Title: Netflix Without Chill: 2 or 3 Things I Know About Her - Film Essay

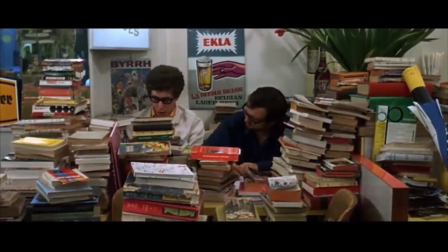And Vladi says that's what she tried to do, was to give her a real sense of this person, this person in this world. For Juliette Berthaud, acting is never about giving a real sense of a real person in the world.
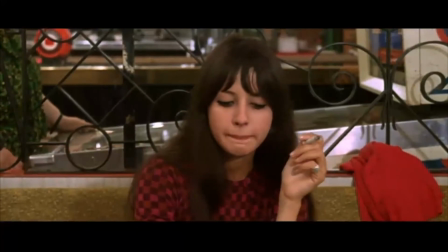It's about, she has an incredible style of pantomime acting,
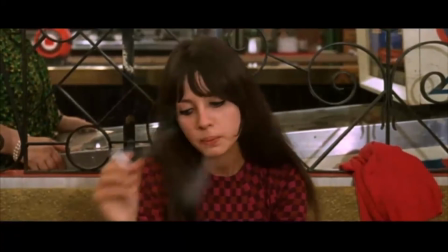awful pouting, gestures, are always mesmerising.
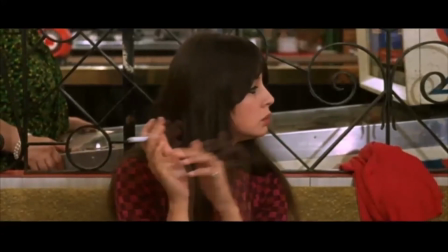And she pushes her acting much more towards theatrical farce, pretense, play acting.
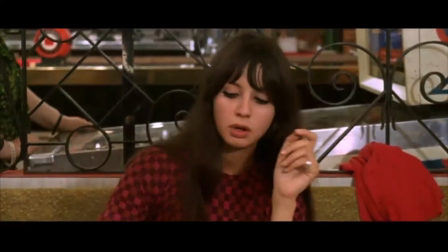That's what she would really develop in her work with Rivette. But it's already in her work with Godard too.
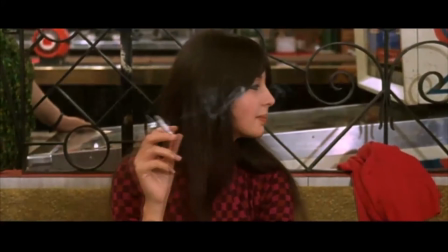She's in this film and in La Chinoise. This scene is important in Godard's career and the development of the career,
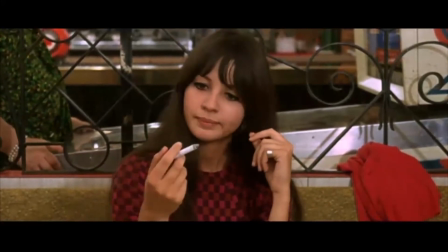because it's this sort of exploration, kind of sociological exploration of sexuality,
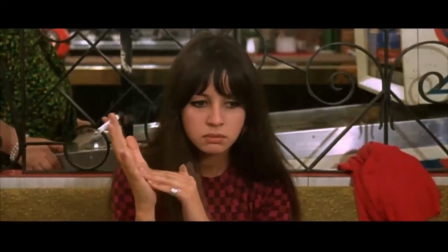particularly of female sexuality. That's something that he'd started doing in Masculine, Feminine, and in The Married Woman.
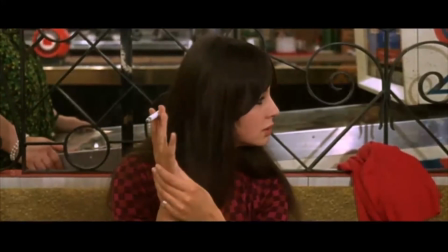It's sort of like questionnaires or interview scenes where women are asked, how do you feel about your body?
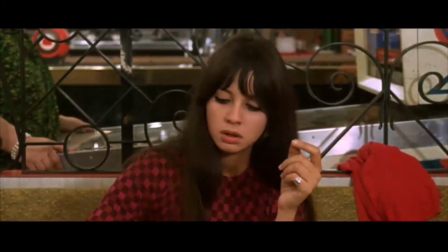How do you feel about having sex?
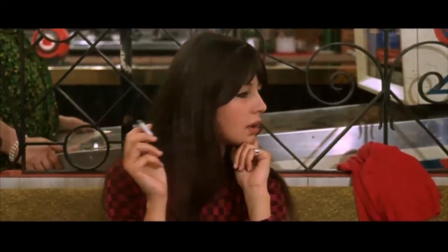We get these sort of very dry questions that don't really elicit very personal or true or adequate answers.
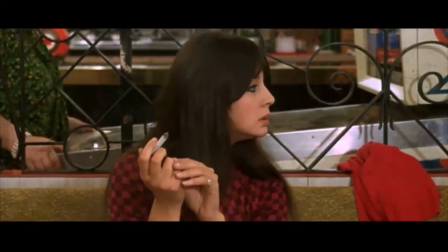And Godard described this scene as being a kind of provocation
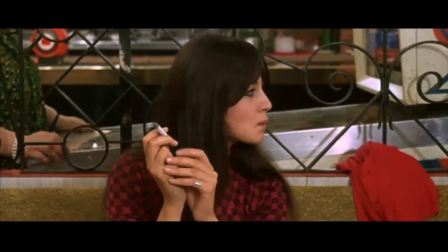that he wanted to put this figure played by Juliette Berthaud into a scene in which she's confronted with the question,
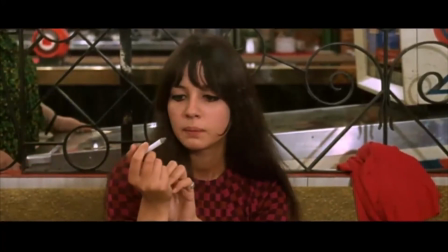say that your sex is between your legs, your sexuality is between your legs.
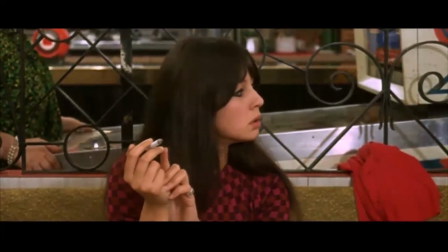And of course the response is to go, why should I say that? What do you want me to say that for?
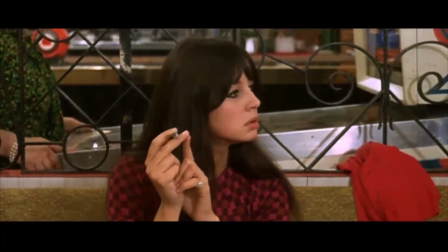She reacts defensively. But of course Juliette Berthaud, as a performer, both plays a sort of a defensive, ordinary woman,
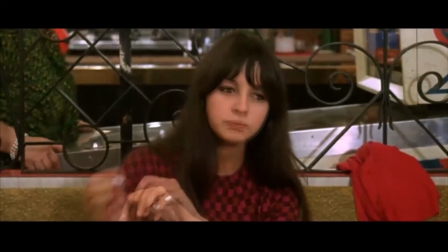but she's also completely in control of the frame and the space, and she looks at the camera.
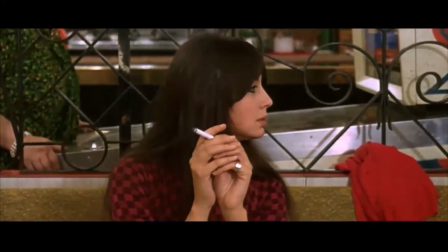There's this whole other level going on.
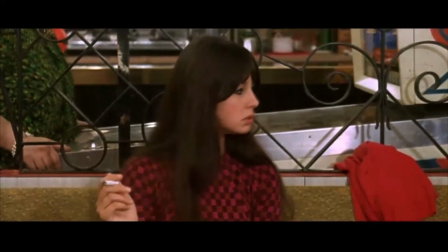As I mentioned before, Juliette Berthaud was one of these new people, the really new blood that Godard was bringing into his films at this time.
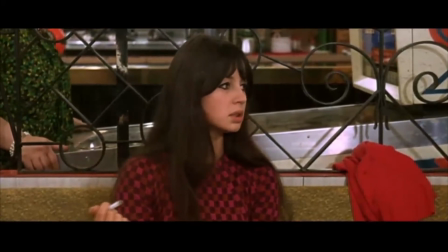Very much involved with their sort of burgeoning student movement,
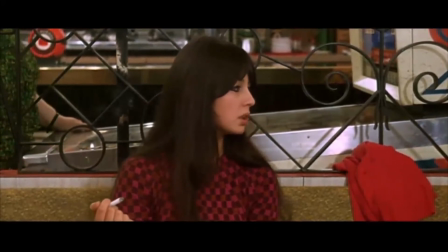much more political analysis of the world.
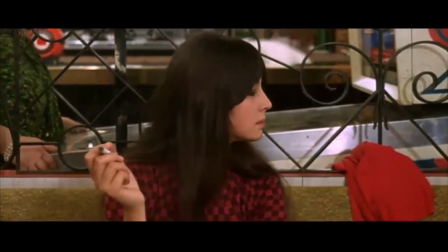That Juliette Berthaud was in a social scene that included Henri Zemsky and other people that Godard would go on to work with.
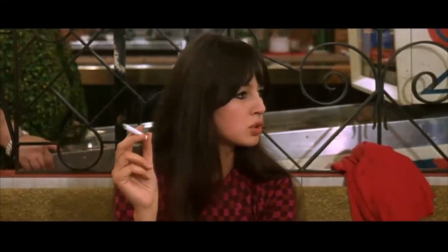This scene's also amusing because of the role of the husband figure, who is a fairly blank figure in the film.
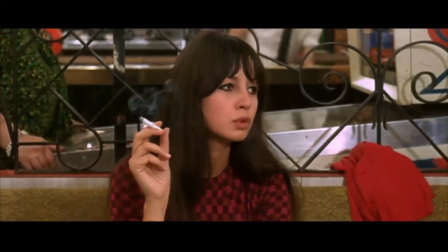We see him involved in almost the kind of theatrical sort of agitprop setup of listening on his ham radio and,
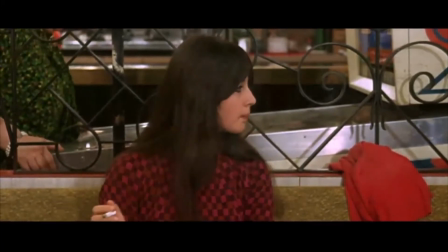as it were, deciphering the secret messages of American governmental power. And he's kind of the channel for that, just like the two guys with their books are sort of channel for various quotations.
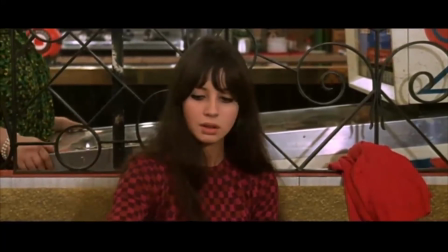And he seems almost completely dissociated, disconnected from the story of his wife, Juliette,
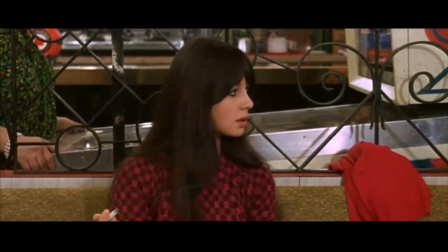her work as a prostitute, her feelings in everyday life, and so on.
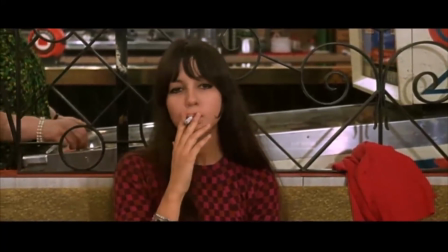Of course, Godard doesn't allow us to sort of enter that guy, the husband's sort of consciousness.
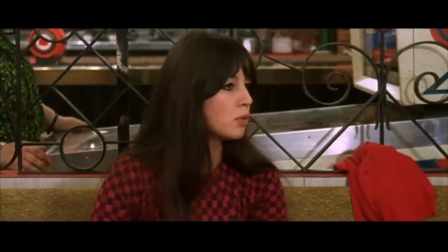He doesn't try to give him a full objective and subjective experience the way that he does with Juliette.
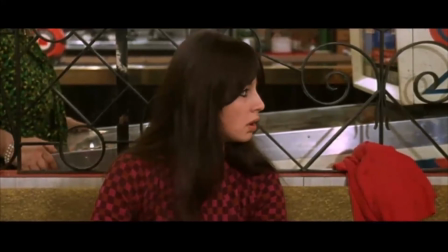So he remains in many ways a figure on the side of the film, literally outside of the frame of the film during this part. Just a little word about those other guys, the guys at the table who are reading the books, picking books at random and reading passages out.
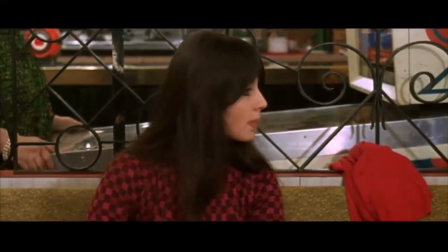At the time and ever since, this was taken as almost Godard's joke about his own method.
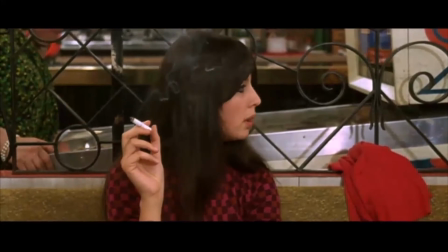his own method of filmmaking, which often followed a kind of collage.
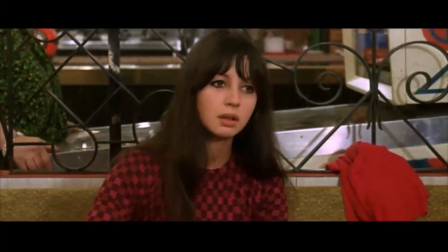In other words, just picking up a book, using a bit of text, thinking of a film and copying a shot from the film.
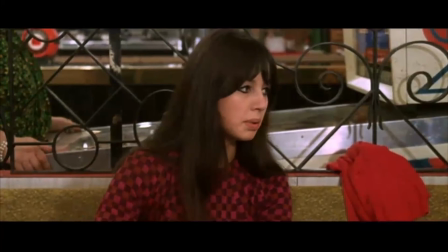Whatever was to hand, as Godard often said, he used what was to hand, and he drew his inspiration from what was around.
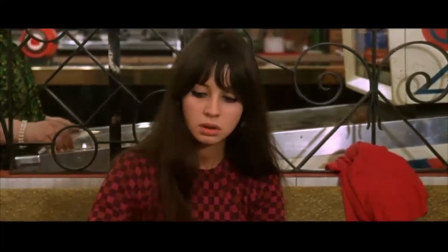And those two characters at the table are modelled on characters that the Gustave Flaubert wrote about,
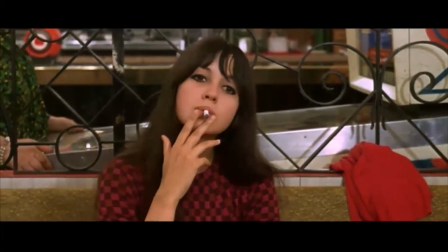the two guys named Bouvard and Pessuchet.
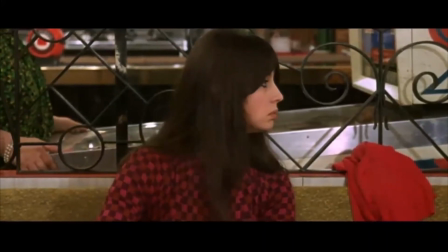And those two characters of Flaubert's are basically, as Flaubert wrote them, they're sort of comic characters.
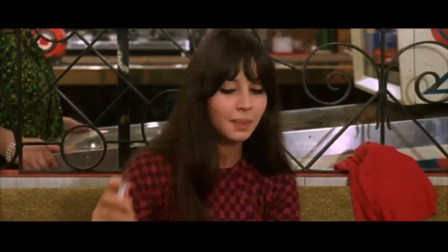They're idiots, because all they do is just channel received opinion, received wisdom.
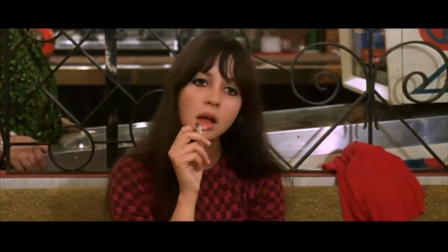Everything that they quote or that they cite or that they learn
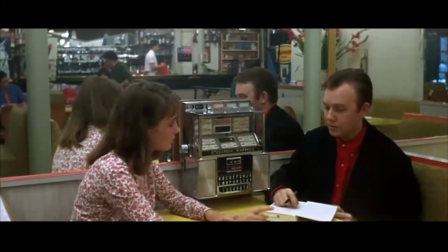and pass from one to the other is just sort of like social garbage,
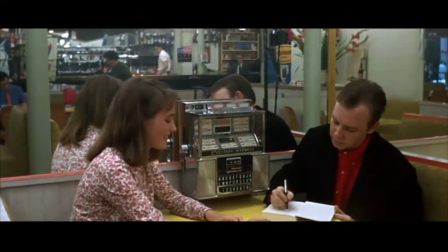just sort of the cliches of the media, of literature,
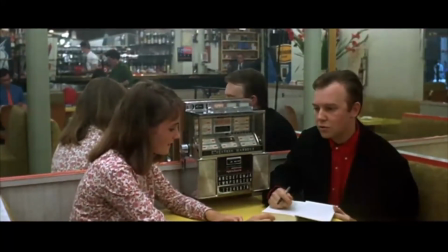of trash fiction, of whatever it may be, of advertising. And so Godard's versions of those characters by Flaubert, of course, just picking one paperback after another,
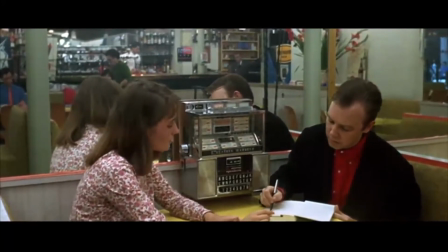because in many ways paperbacks are for Godard sort of the cultural detritus of the world, all of the received wisdom and so on will be there. This part of the film is for me one of the most beguiling and strangest parts.
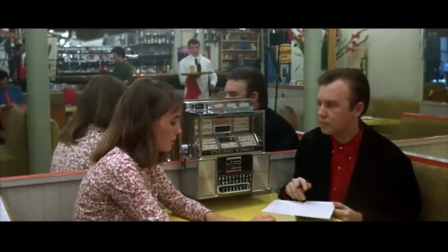The woman is this person I mentioned before, another one of the young people that Godard became involved with at this time.
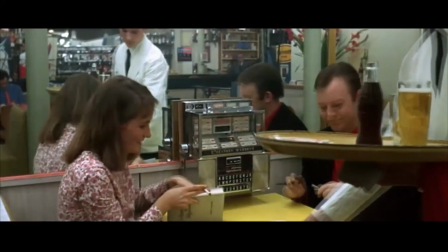Her name is Blondie Jensen.
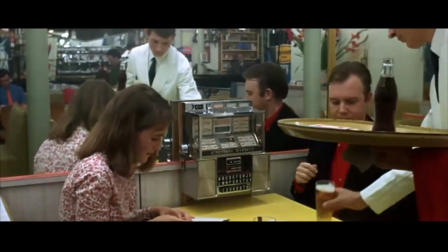And she would be involved in quite a number of Godard's subsequent films, including Weekend, where she plays Emily Bronte, the historical director.
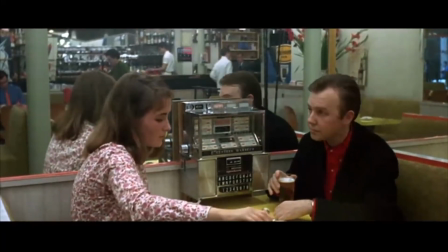This scene where she's interviewing what we're told is Ivanov, the Nobel Prize winner.
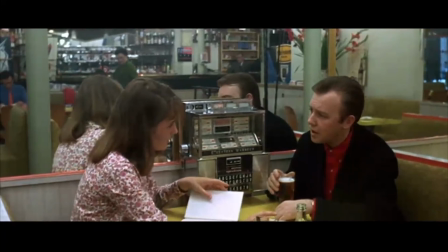Well, I can tell you for a fact there is no Nobel Prize winner named Ivanov. This guy is an actor.
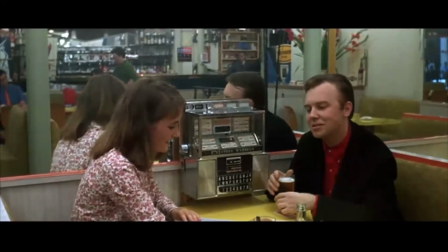He was, in fact, a very mainstream kind of actor. He was not associated with the French New Wave. He went on to a career on television and so on.
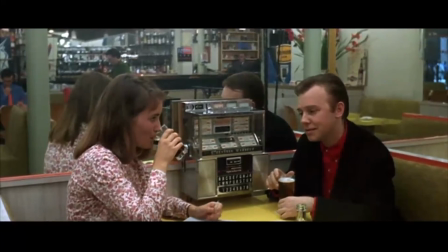And he's basically a bland, sort of good-looking guy type actor who got cast as this sort of distant
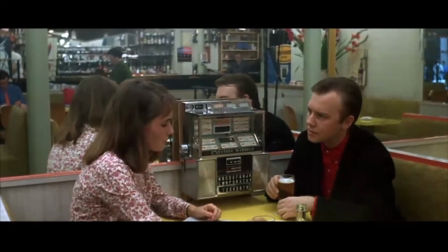intellectual who's full of the utopias of communism, of the communist world.
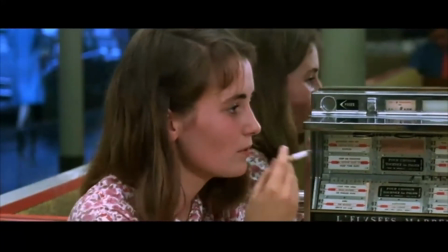Now, what Godard opposes to this sort of rather comic figure, I think, is Blondine.
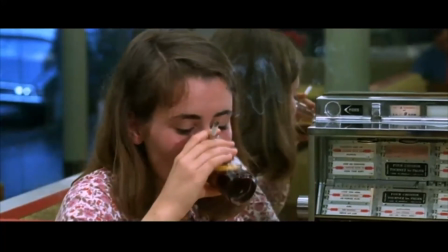As a very young student, she was like 17 years old or something in this film.
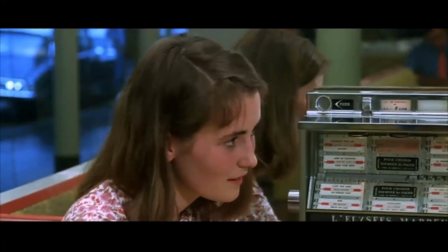And she's interviewing him, but it's an extremely charged interview.
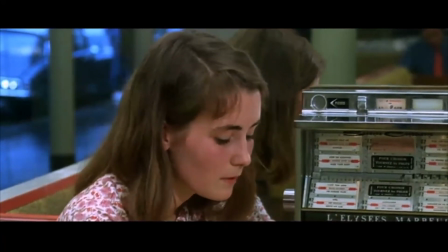It's an extremely personal scene. There's all sorts of unusual sort of nervousness in Blondie Jensen.
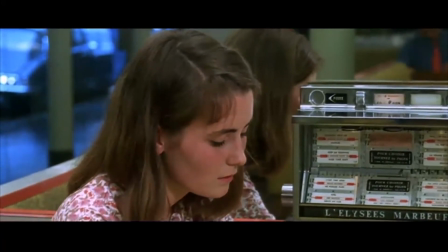There's sort of a tenderness in the way Godard films her and films her shyness,
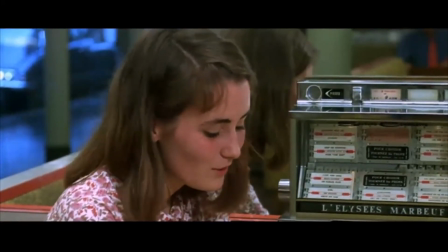her embarrassment, and her confessions of being depressed, of crying, of the sadness of life.
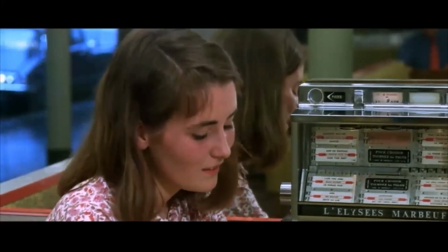Of course, it's a character that we haven't seen before and we'll never see again. But I feel it's one of the scenes where Godard did somewhat succeed in
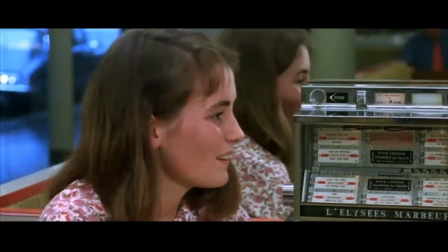giving us just a glimpse of this sort of subjectively lived reality
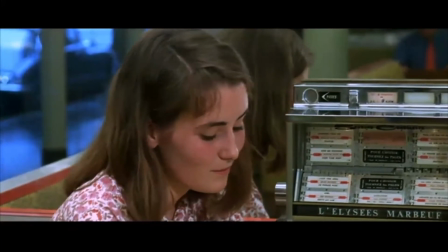within this broader world of political chaos, political structures,
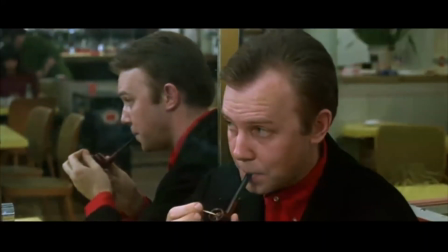and the battle between the grand global battle between capitalism and communism.
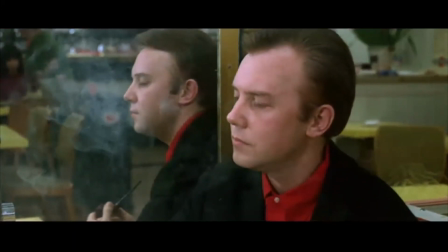And of course, this guy, he stands for the completely almost heartless intellectual, his pipe and all the rest of it.
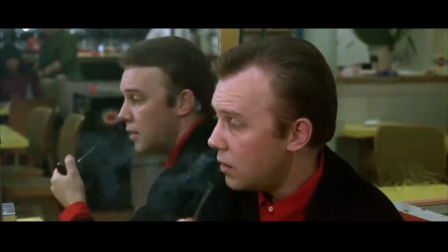He can't reach out to this girl at all, and you sort of feel that strange sort of ache in the scene
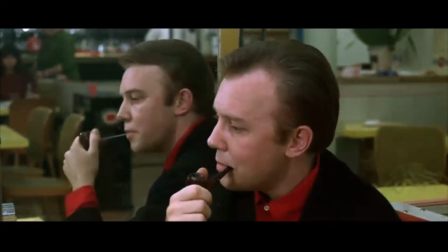that happens across the cutting here from him to her.
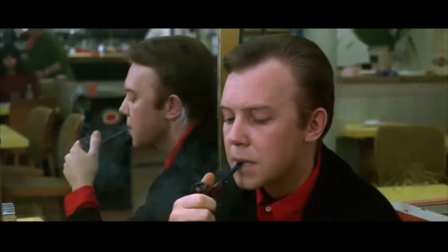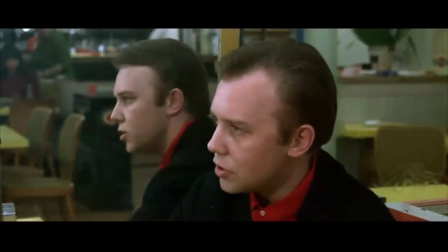I mentioned some of the people involved in the crew.